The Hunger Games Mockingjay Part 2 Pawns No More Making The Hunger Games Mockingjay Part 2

What was important to me is that because of everything that everybody's been through, that the movie ends with some hope.
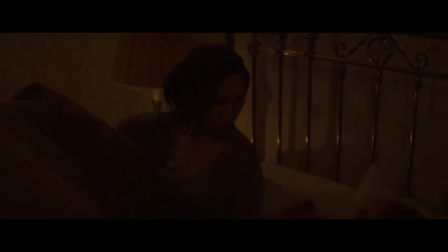[12:28]
That for now, life is better. But it was also very important to me that it ended with a feeling that she's not perfect and that she never will be perfect.
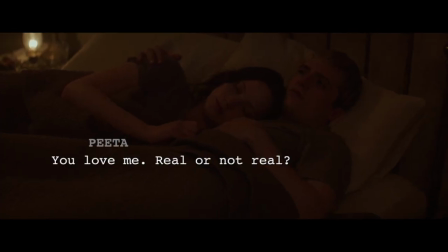[12:40] You love me. Real or not real? Real.
The point is, in fact, to see them surviving and that you've seen them go through things, and obviously,
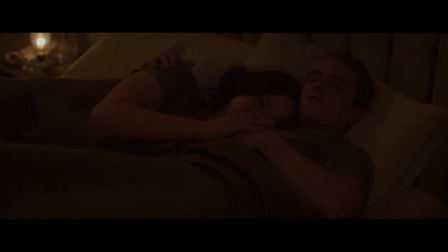[12:56]
Katniss has lost her sister, which is the very thing she went into the games to save. But you have to see how they're haunted by that. And you have to see how, even if they won in the end of the immediate action, when you look at the afterward in the epilogue, you see that they have to live with this,
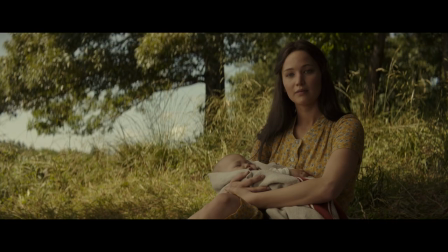[13:14]
and that the whole point of it is to live with what they've learned and what they've experienced, and not to shove it aside,
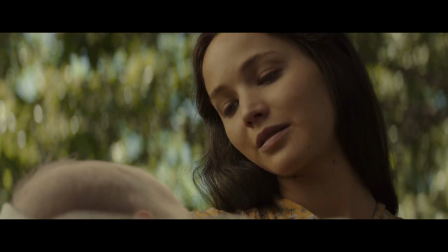[13:19]
but instead to, again, survive and make that a part of their life. And by remembering it, hopefully make a better life for whoever comes after.
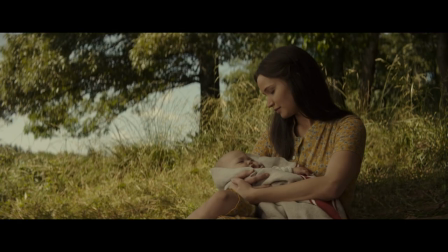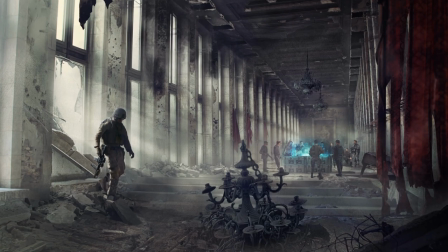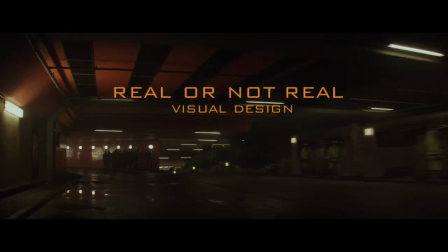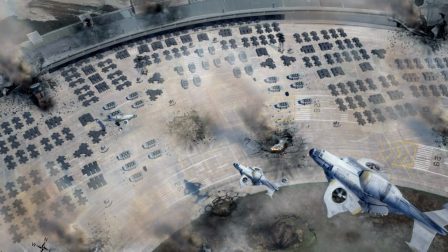[14:02]
Mockingjay Part 2. It's really about opening the world up as much as possible for the greatest respect for the underlying material and respect for the audience. There are a lot of fans out there who, you know, have high expectations for this franchise,
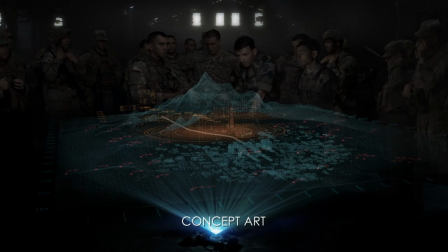[14:17]
and you don't want to let them down, and you don't want to take them for granted.
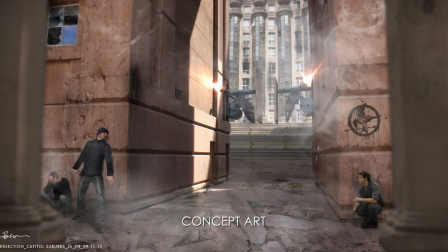[14:21]
So the pressure was on us to make sure that the world grew and the spectacle of it grew,
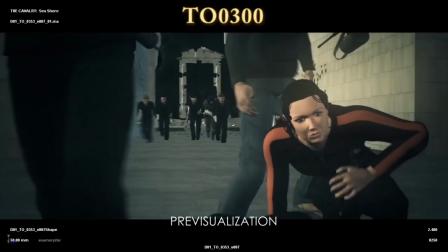[14:26]
but stayed connected again with the story and with the reality of it.
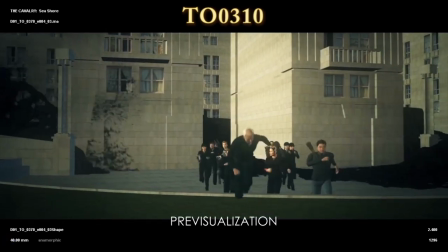[14:32]
Fun thing about Mockingjay 2 was all going to be in the Capitol. That was the war movie. The hard thing with the Capitol is that everybody knows it doesn't exist. You know, that's so you're not trying to recreate New York, or you're not trying to recreate San Francisco or whatever,
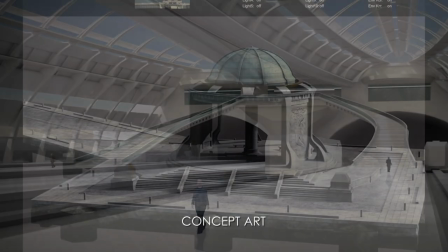[14:46]
but you're creating something that everybody inherently knows does not exist. Even before I joined these movies, Phil had a real sense of how he imagined the Capitol to look.
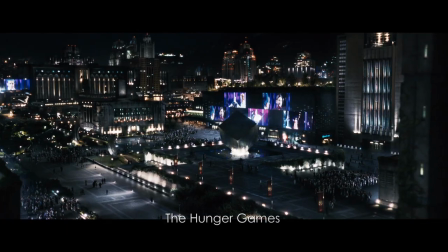[14:59]
And you didn't see that much of it in the first movie. I mean, a couple of matte paintings and things, but there wasn't much really explored.
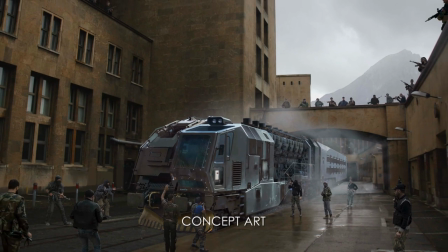[15:05]
And so this was the first real opportunity to sort of go into the streets and see and feel and experience the Capitol.
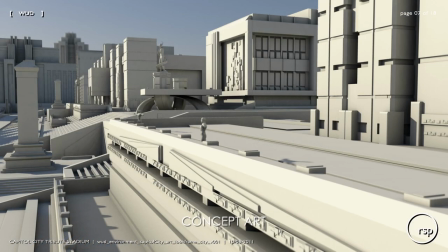[15:12]
And so we went back to some of those original plans, and a lot of his ideas were sort of based on the plans for Germania, which would, you know, be the giant sort of capital city that Hitler would have built had they won the war.
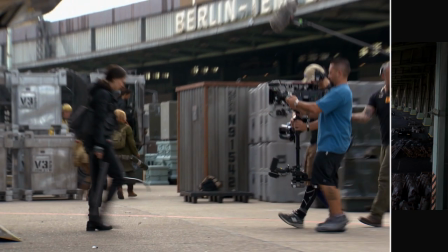[15:26]
Phil Messina, he has just wowed me at every level. This movie had so many locations and such diverse locations. The great thing about Phil's work is that he's not afraid to create a world and to go big.
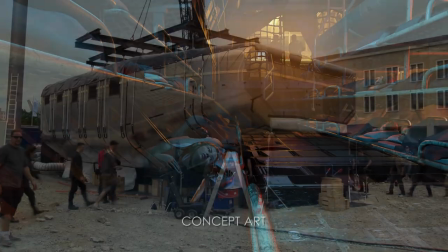[15:45]
And he's very creative. He makes great sets.
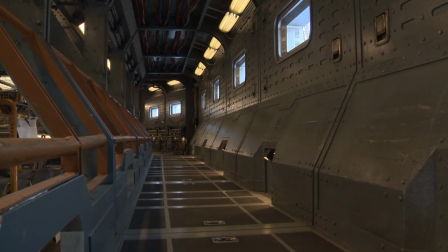I'd been doing some sewer research, and we knew that we had a lot of underground tunnels in District 13. There were all more circular, sort of tube-like ellipses, ovals. For the sewers for the Capitol, I knew I wanted to use more kind of like hard edges, and I ended up finding this reference of some sewers.
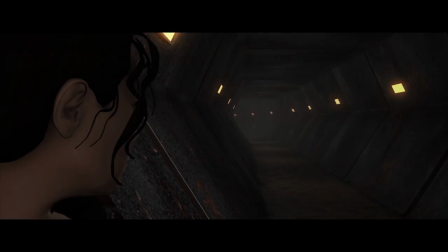[16:11]
I don't even know where it is now, but it had this kind of great, like, geometric cross-section to it. And I showed it to Francis. I said, I think the sewers should look like this for the Capitol. And he said, yeah. And he said, one thing I want to do is I want to make the ceiling super low.
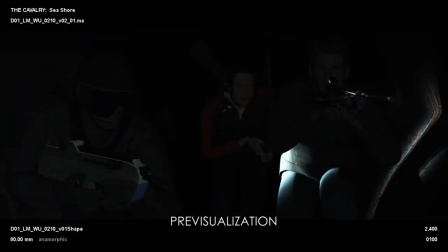[16:23]
Like, I don't want a big, expansive sewers. I want to make it like this sequence with the lizards is scary.
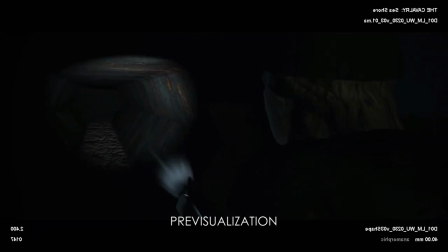[16:29]
It's trying to work with weapons in a confined space. I got 14 actors in there. I want to really, like, bring it down. So I ended up building hundreds of feet of sewer system on stage.
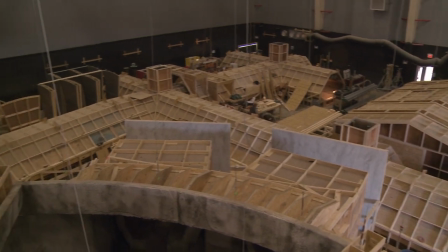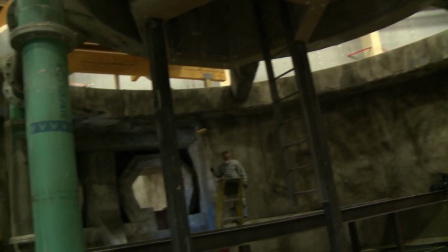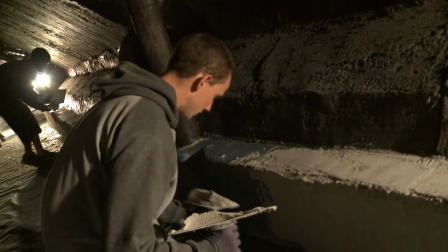[16:54]
And we reused a lot of pieces over and over because it's in the dark. It's a sewer. It's the same thing. But keeping the ceilings low, and then we even lowered them more with pipes overhead. So what I like about Francis as well as Phil is that he's a little fearless in creating a set that's uncomfortable.
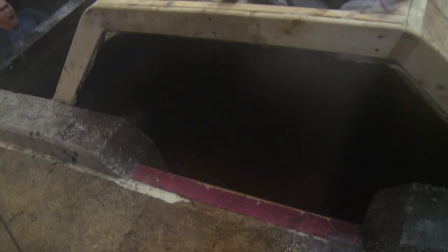[17:13]
And I know the actors probably aren't always like terribly thrilled with that, because that was the most awful set to shoot in.
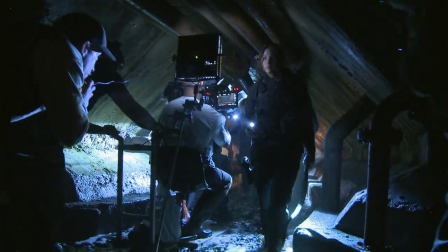[17:20]
It had water in it up to your knees, and it was probably about 5.5 feet tall, so you had to be constantly hunched over just to be in it. And so trying to dress it, I mean, my set dressers had like gouges in their head and scratches and scrapes and bruises. When I went to the stage and saw Dave Thompson, the camera operator, with the hard hat on, I knew, you know, because we used real pipes. It's like, you know, it was, he's like, no, I get it.
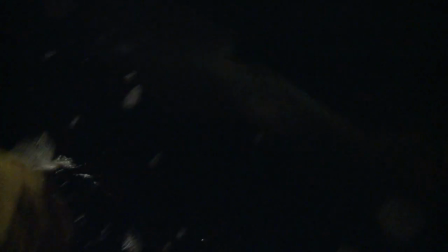[17:48]
But it was between the water on the floor, which I think started kind of like getting a little skanky after the first week, the dark, the bending over. I think the crew kind of lived that experience as viscerally as the actors did.
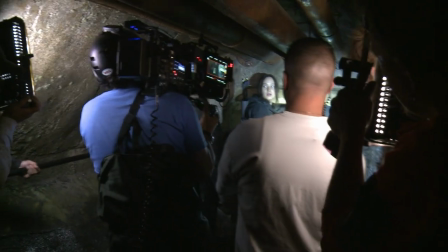[18:02]
They were right in there with them, and we didn't pull walls out. We were in those tight little spaces.
Oh.
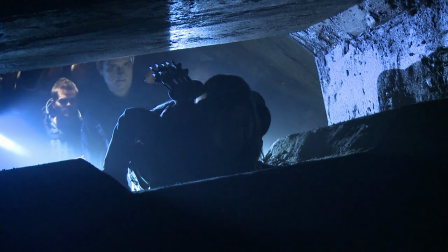[18:07] Yeah, you're good. Will the arrows go? Yeah, you're good.
More than a big, broad action sequence, Francis wanted it to be scary.
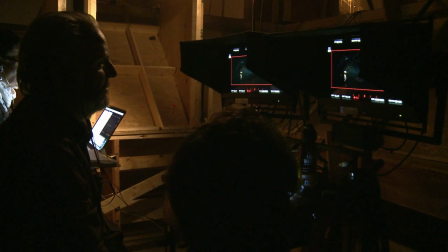[18:16] Okay, set and action.
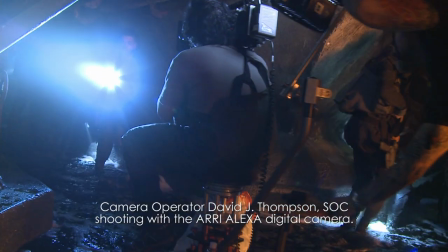[18:21]
And one of the reasons we decided to choose the Alexa in the first place was because we knew we had a bunch of stuff, you know, underground, whether it was 13 or the sewers and all of that,
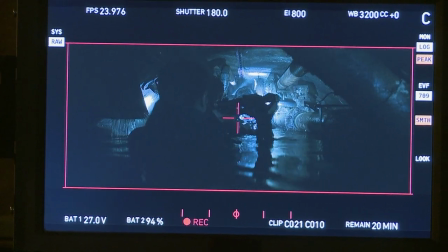[18:30]
and that we could use a lot of practical lights, like lights on guns or lights, you know, sconces on walls and things like that, and keep things, you know, very minimal.
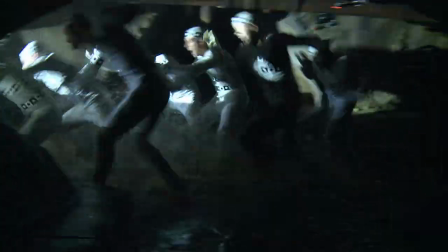[18:41] And action! And boom!
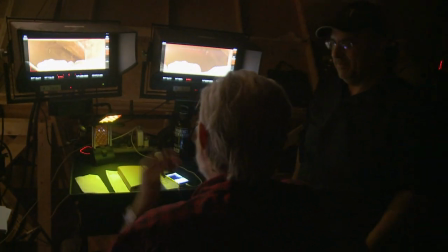[18:47]
And we were originally very inspired by Alien, the Ridley Scott movie, which is another very claustrophobic movie.
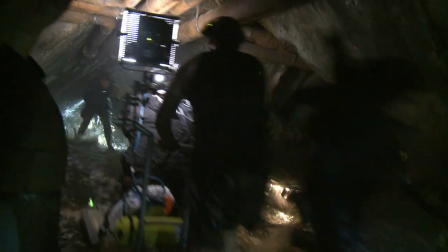[18:54]
The way they used practicals and the way they used like the lighting in the spaceship to light people, and they just existed in its environment, and sometimes you just saw walls lit, but then the people would be in silhouette, and you know, we talked about a lot of that stuff, and we showed it to Phil, and he was like, okay,
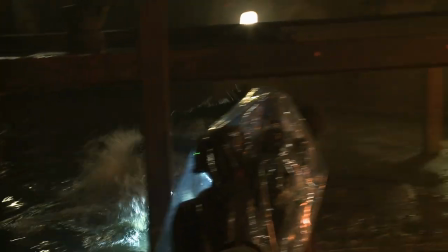[19:11]
I see what you guys are going for, and then, you know, he did a lot of the lighting design in the rooms,
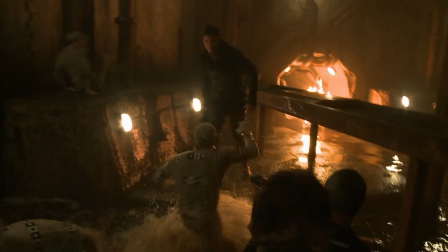[19:16]
and that's a great thing to have as a production designer to create these worlds that help me out.
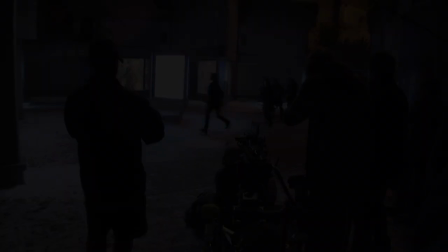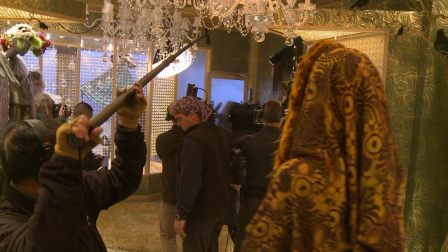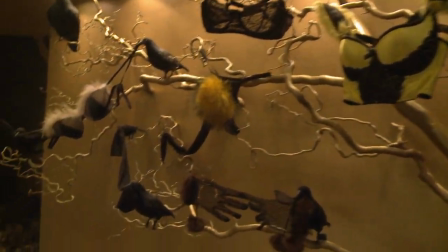[19:33]
We were, you know, well over having done all of the sort of bunker sets, and then we were starting to do all the sort of like warfare sets.
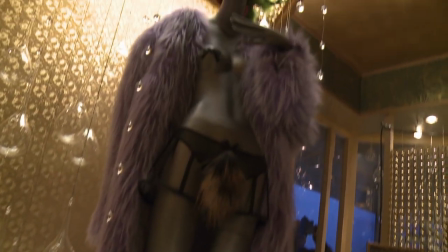[19:42]
So it was kind of a breath of fresh air in the middle of all of that to do this really sort of like a little bit outrageous sort of store for this like really outrageous character.
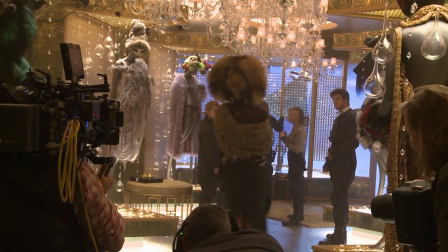[19:53]
Tigress's shop was sort of very kind of trying to be as fabulous as we could up above, And then the kids, again, end up in a basement where it's like water's dripping, and it's like they can't catch a break,
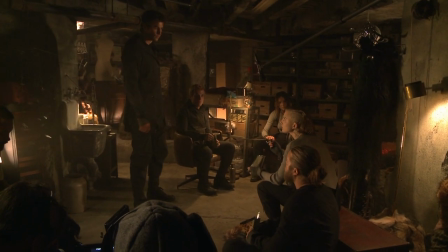[20:04]
you know, no matter where they go. They're always in like this dank, you know, dark places.
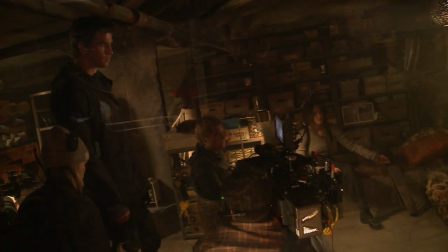[20:08]
So that to me was like, I wanted to make the basement just like real life, nasty.
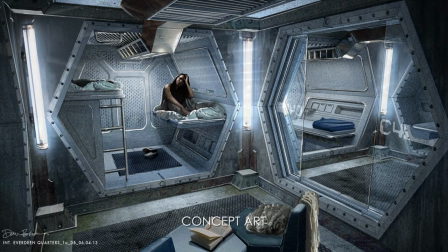[20:17]
Well, I think going from this whole underground society into, you know, sort of like full-on warfare and battle was kind of an interesting prospect.